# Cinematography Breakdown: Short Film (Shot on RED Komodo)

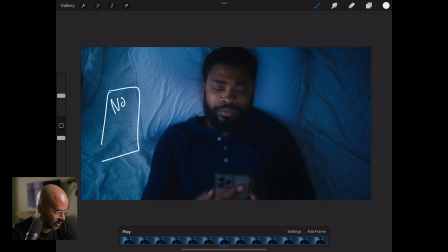Let me show you how we lit this. It was nice and quick. We threw a Nova on the ground. We threw that same layer of diffusion that you get from Amazon that we use in the bathroom scene in front of the Nova. And then we bounced that light off the wall, and it came back and it lit this character's face here, which is Blair.
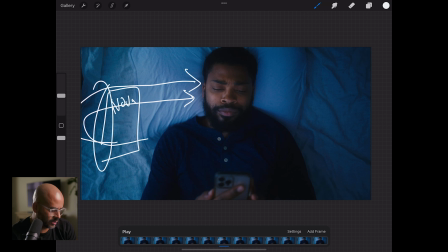And I think that was the only light that we used. If for some reason I used any negative fill here, or if we use another light, I have some footage that I took on my iPhone.
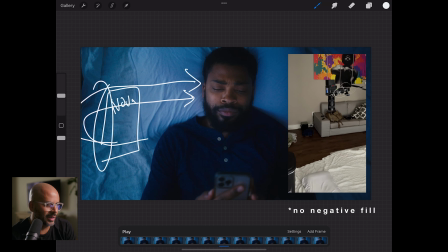I'll toss it in this video, and I'll make note of it, but I'm pretty sure that's all that we used.
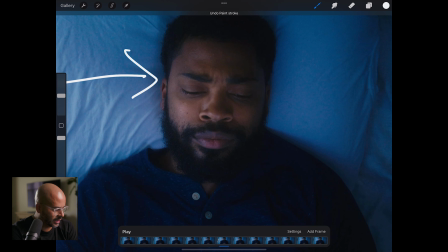What that did is it gave us that, what we talked about in the bathroom scene, a nice roll off from your highlights over to your shadow side. So instead of having
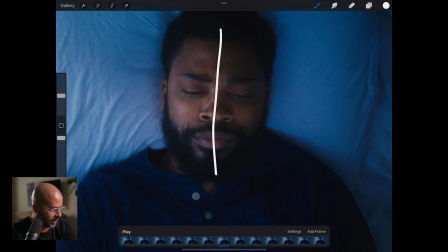that stark difference between the light and the shadow like we did in the hallway, it rolls off nice and smooth, and I think it looks pretty good.
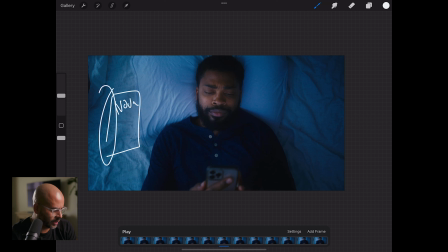Once we get it in post and we kind of add some mask and adjust how bright this is, and we kind of change that blue and we crop in, I think it'll be a nice image. So it was nice and quick. Set it up on the floor and used one light. I think that's it for this video. We covered 3 scenes, right? Yeah, 3 scenes. that you're probably gonna use all the time. You're gonna use the doorway scene. You're gonna use the somebody laying in the bed scene. You're gonna use the bathroom, somebody crying in the mirror scene. There's probably a billion different ways to shoot this. I keep changing it from hundreds to billions and millions, but hopefully this kind of gives you an idea of how I lit it for this particular situation, and maybe you can use some of these little things that I did on here on one of your shoots. If you've done this before and you want to share how you did it, share that in the comment section. I would love to see how you did it. If you want to link some videos down there so that we can kind of watch how you did it, that'd be great too. But I think that's it for today. I'll catch you guys in the next video.